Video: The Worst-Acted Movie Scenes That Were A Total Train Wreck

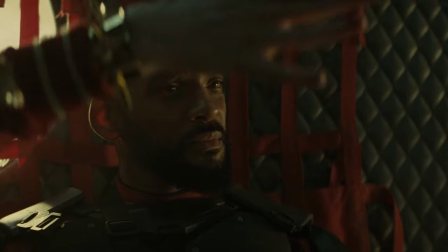496s
Poor Katana ends up having the same amount of information crammed into a couple of seconds, and Joel Kinnaman,
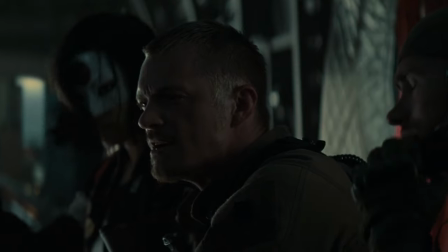501s
as squad leader Rick Flagg, rattles it off like he's got 10 minutes left before tea time.
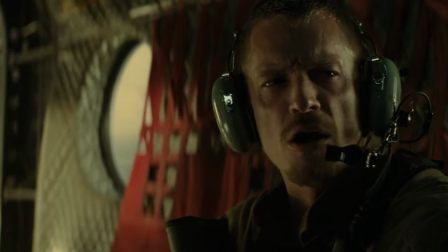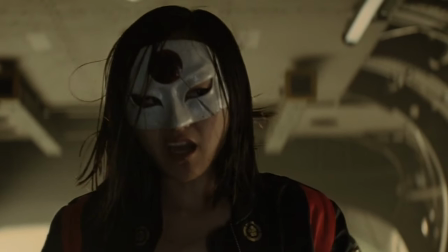514s
Or, with his stop-start delivery, maybe it sounds more like he's making it up as he goes along,
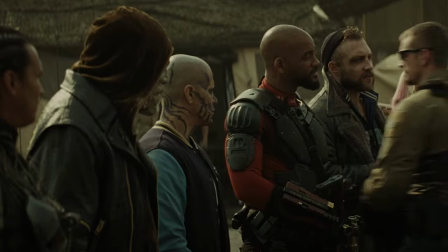519s
slowing down as if he's thinking of what to say next, then suddenly speeding through the rest of the delivery.
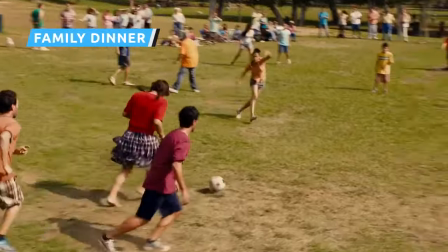525s
This is not the first time Jack and Jill has been included on a list of movies that failed, and it likely won't be the last.
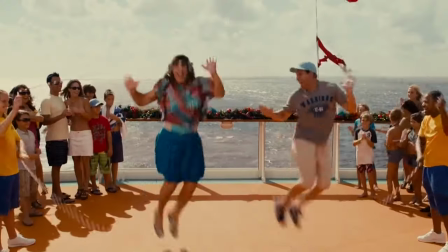532s
Even before the movie came out, people were skeptical that the Adam Sandler vehicle, in which he played both Jack and dressed in drag to play Jack's twin sister Jill,
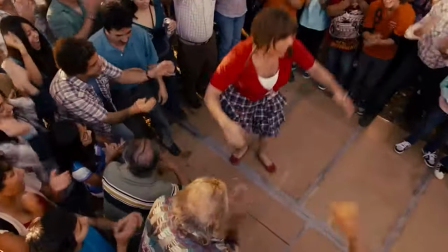540s
would be worth watching, and has since earned distinction as perhaps the worst of Sandler's worst movies.
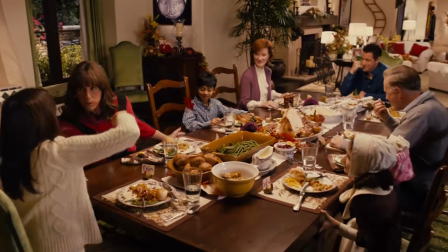545s
The entire thing is a trainwreck, but the Thanksgiving dinner scene is a good showcase of how poorly Sandler handles both of the film's titular roles.
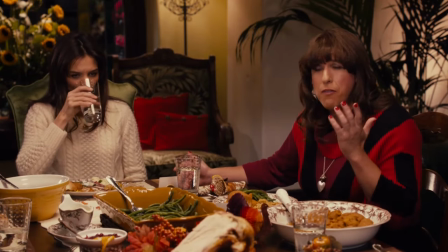553s
It's not unreasonable that Jack is disgusted by Jill when it is revealed that she's been touching him somewhat inappropriately, or trying to, for a lot of their lives.
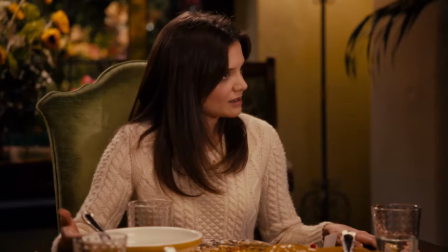562s
But Sandler plays the disgust not like someone with a complicated and traumatic relationship with the sibling,
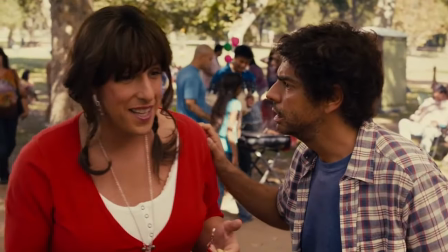567s
but rather like a man repulsed by the vision of himself in a wig and fake boobs. As Jill, Sandler is ridiculous.
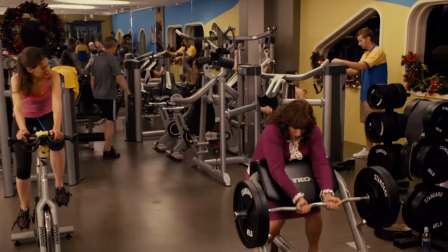574s
There is almost nothing feminine about his portrayal, to the point where it's no longer a cheap joke about an ugly woman, but rather just terrible acting.
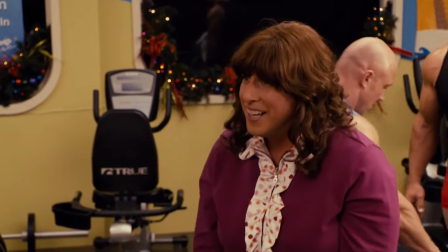582s
The movie is horribly written, but Sandler's performance is one of its worst elements.
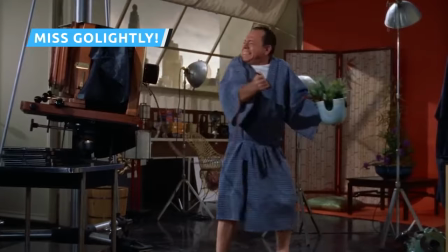588s
Mickey Rooney's role in the 1961 Audrey Hepburn classic Breakfast at Tiffany's is frequently cited as one of Hollywood's most upsetting,
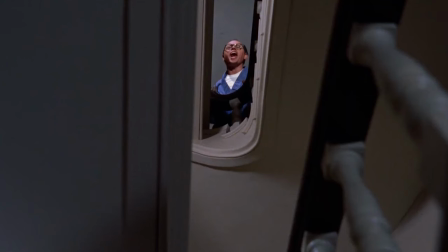597s
racist screen depictions, and that's really saying something.
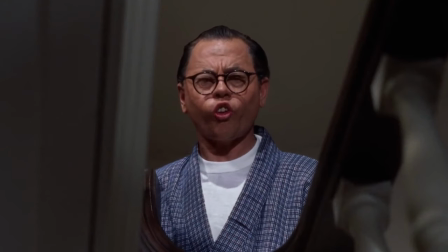600s
Rooney plays Mr. Yunyoshi, Holly Golightly's grumpy, grating landlord who is perpetually put out by his tenant's careless attitude.
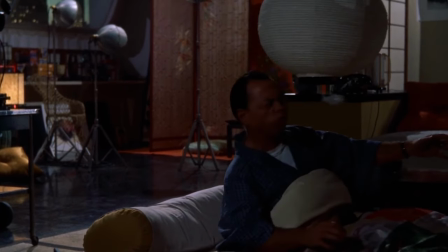607s
The most shocking thing about the role, by far, is that it is a racist,
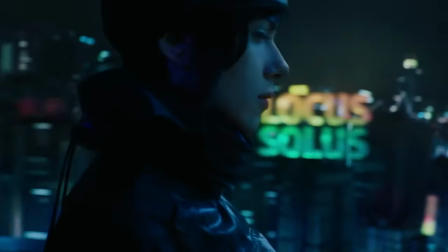612s
condescending example of yellowface, a term used to refer to ethnically Asian on-screen characters being played by white actors.
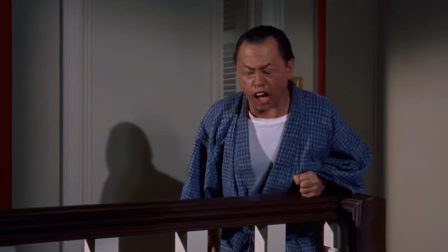619s
Rooney's portrayal is an unfunny caricature of a caricature, and the fact that it's a bad performance seems like the least of its faults.
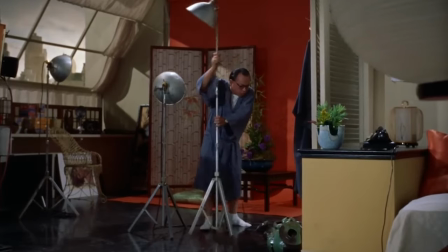626s
Watching Rooney stumble around his apartment throughout the beginning of the scene is cringe-inducing.
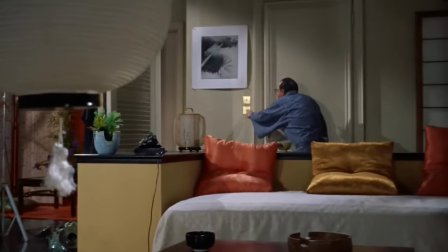631s
His clumsiness is laughably unconvincing and his frustration with Holly for buzzing him after
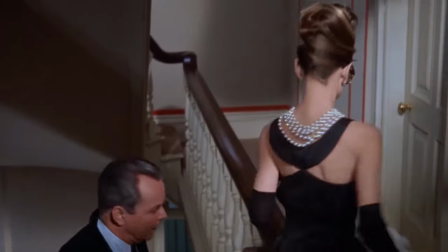636s
once again forgetting her key to get in the building is over the top and feels like a scene from a stage musical.
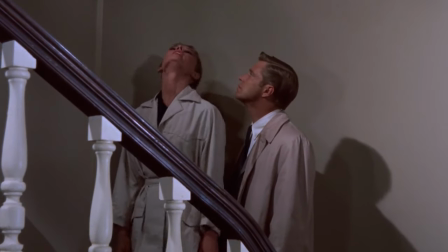642s
Today, Tiffany's is held up as a classic. Nonetheless, Rooney's performance is a stain on both the film and Rooney's lengthy career.
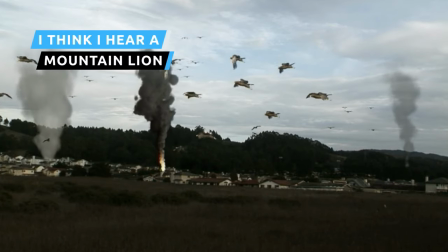652s
One of the true classics of modern So Bad It's Goodness,
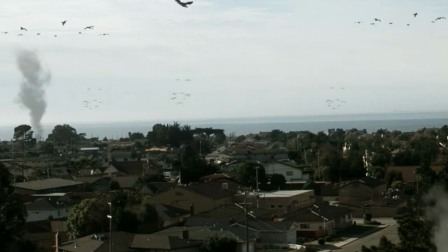655s
Birdemic Shock and Terror, built most of its cult on the back of its hilariously unconvincing killer birds.
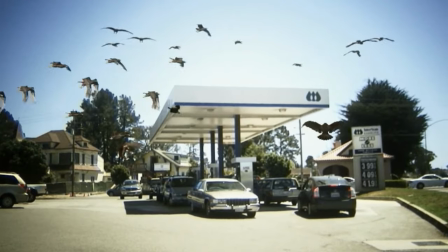661s
And they're quite the sight, embarrassingly low-quality computer creations hanging in space as their wingtips wiggle and they squawk monotonously.
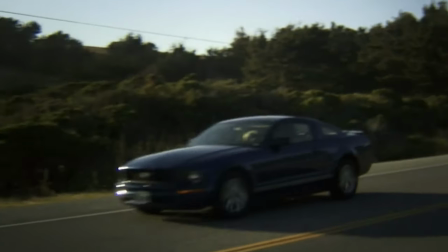669s
But there's no shortage of bad human acting here.
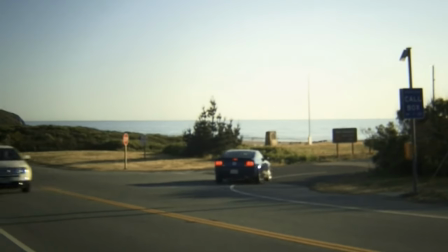671s
Despite the imminent threat of bird murder, the stars of Birdemic don't do much but take a leisurely drive down the California coast,
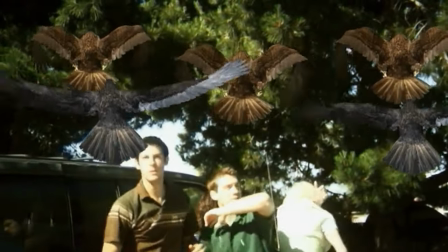678s
giving them the opportunity to meet a whole menagerie of awful performances.
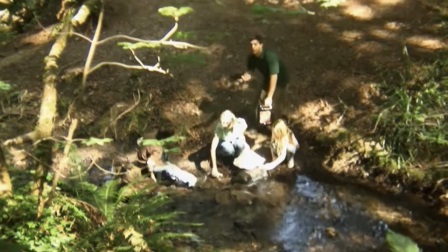682s
We've got to give the gold to Steven Gustafsson, as a forest-dwelling hermit in a legendary bad wig who rants about bark beetles and other environmental bugaboos.
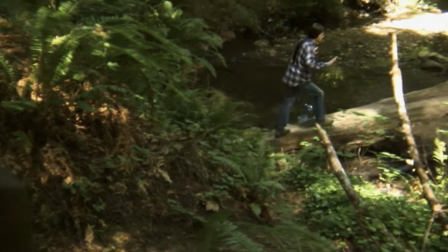691s
But the episodic plot has to keep moving, and you can hear the gears grinding as writer-director James Wynn hastily writes the hermit out of the script.
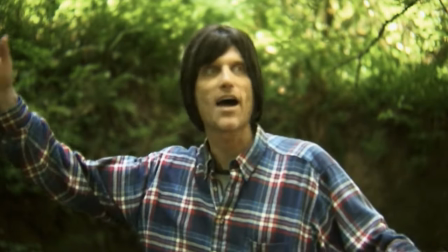700s I hear a mountain lion. I gotta get back to my house and you gotta get your car. It was very nice meeting you.
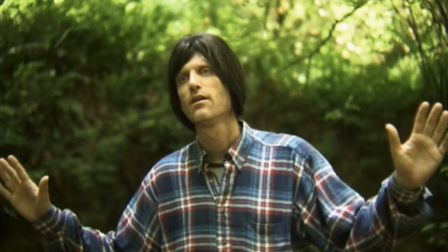705s
That's ridiculous enough, but it's Gustafsson's performance that sells it,
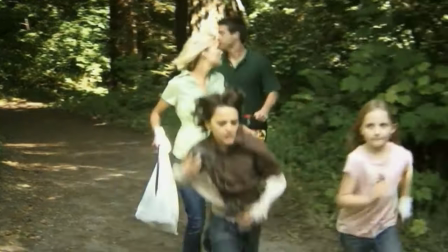710s
with his wobbly voice and a tone that sounds like he's just about fed up with these obnoxious guests and wants to make up any excuse to shoo them out of his woods.
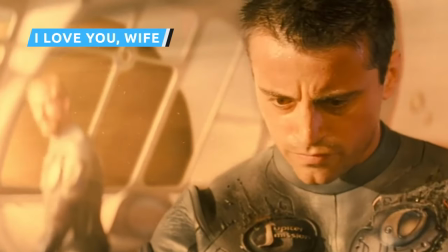719s
There's no shortage of bad performances in Lost in Space. There's the staggering miscalculation of casting Friends star Matt LeBlanc as a badass space marine.
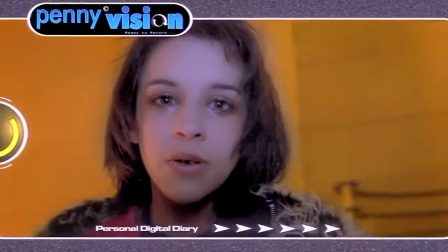727s
There's future Mean Girls star Lacey Chabert putting on an ear-piercingly high nasal voice
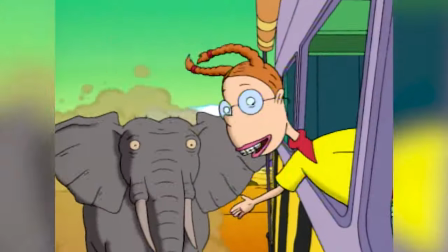732s
that's somehow more cartoony than her role as an actual cartoon character in The Wild Thornberries.